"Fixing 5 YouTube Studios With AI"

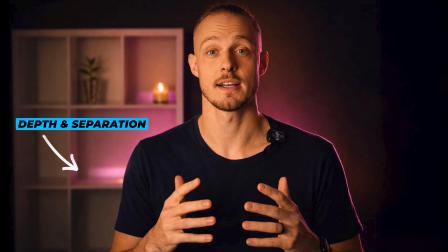[4:06]
Now we got depth, mood, separation, and that pink glow links back to the colour theme he was already using. And this didn't need to be the final finished version. It just needed to show him a better direction with more distance, better lighting, more mood, and something he could actually then work towards. Then Shay actually started building it, and this is where he's got to so far.
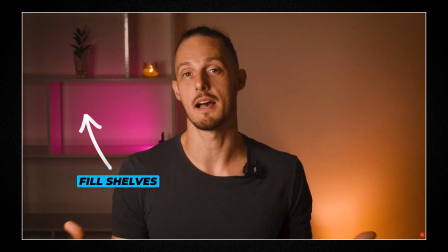[4:25]
It's not finished yet, and that's fine, The shelf still needs some work, maybe a poster goes on one side, we need some more props, but already this feels miles better than where we started on his bed.
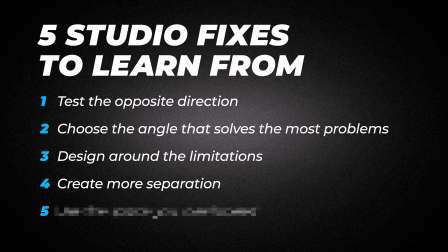[4:36]
So with Shay, the fix was simple. Create more separation, because once you get the distance and lighting right, the whole setup starts to feel way more intentional.
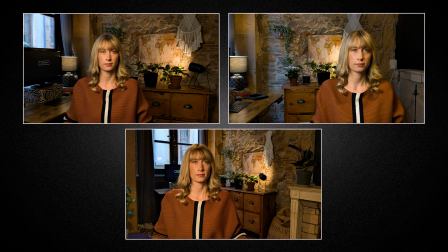[4:45]
And finally, let's come back to Leah, where she sent over 3 potential filming spots, but honestly for me, none of them were quite hitting the mark.
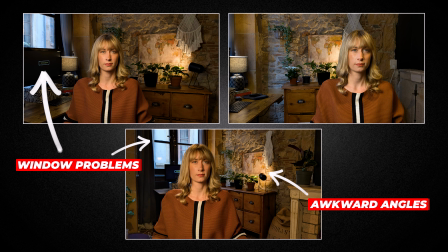[4:53]
We had window problems, awkward angles, and because of where she was positioned, there wasn't much room for any background separation. But when I looked at the photos, I noticed the room seemed to carry on further than what she was actually showing us. So she sent over some wider shots, and that changed everything.
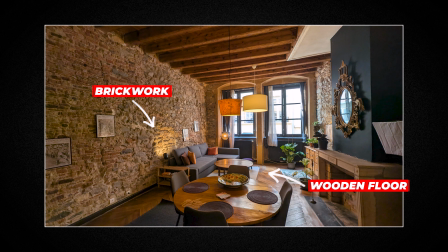[5:08]
She had this beautiful long room with brickwork, wooden floors, double windows, a sofa, a table, loads of texture, basically all the stuff you'd normally try and add into a set, and it was already there.
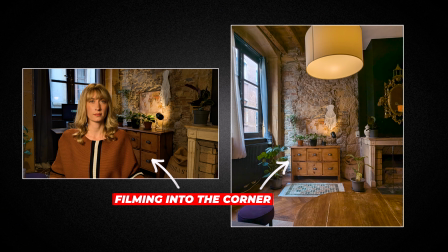[5:20]
So instead of using the corner, which she thought was the best place to use, I wanted to see what would happen if we used an area she had overlooked.
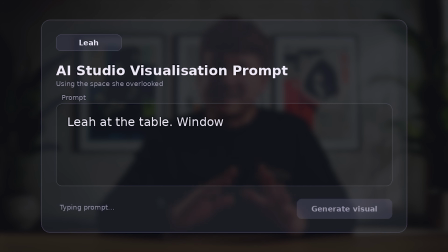[5:27]
The idea was to put Leah at the dining table, use the windows in the background, keep the brickwork dark and textured, and let the room give us all the natural character.
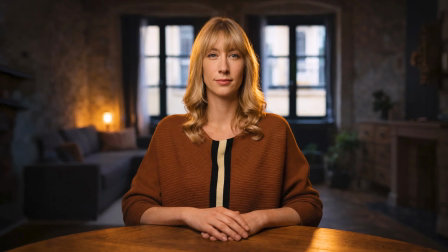[5:36]
And this is what came back. Wow. This is why I wanted to leave Leah till the end, because it's such a huge shift. She hasn't changed rooms, she hasn't built a massive set. All she's done is use the space in a completely different way. Now we got depth, symmetry, texture, and a setup that feels properly connected to her space and her niche.
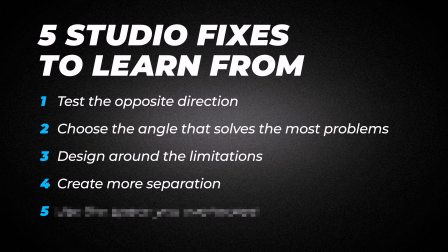[5:55]
So with Leah, the fix was simple. Stop assuming the obvious corner is your only option. Sometimes the best setup is actually the space you've completely overlooked. And that's why using AI like this can be so powerful.
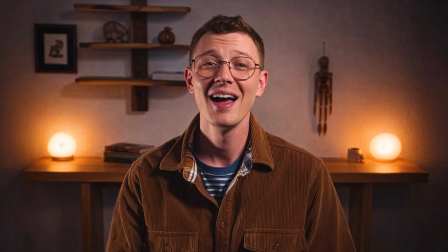[6:08]
It can open your eyes to what's possible before you start moving furniture, painting walls, buying bits, and hoping for the best. And if you want me to help find the hidden studio in your space, I've opened up a new Studio Vision audit. You send me photos or a quick video of your room, and I'll help you figure out the strongest direction for your setup before you start moving everything around and somehow making it look worse. The link for that is in the description. Click the video on screen now if you want to see me break down how a creator studio can help build authority on camera. Thanks for watching, and I'll see you on the next one. Peace.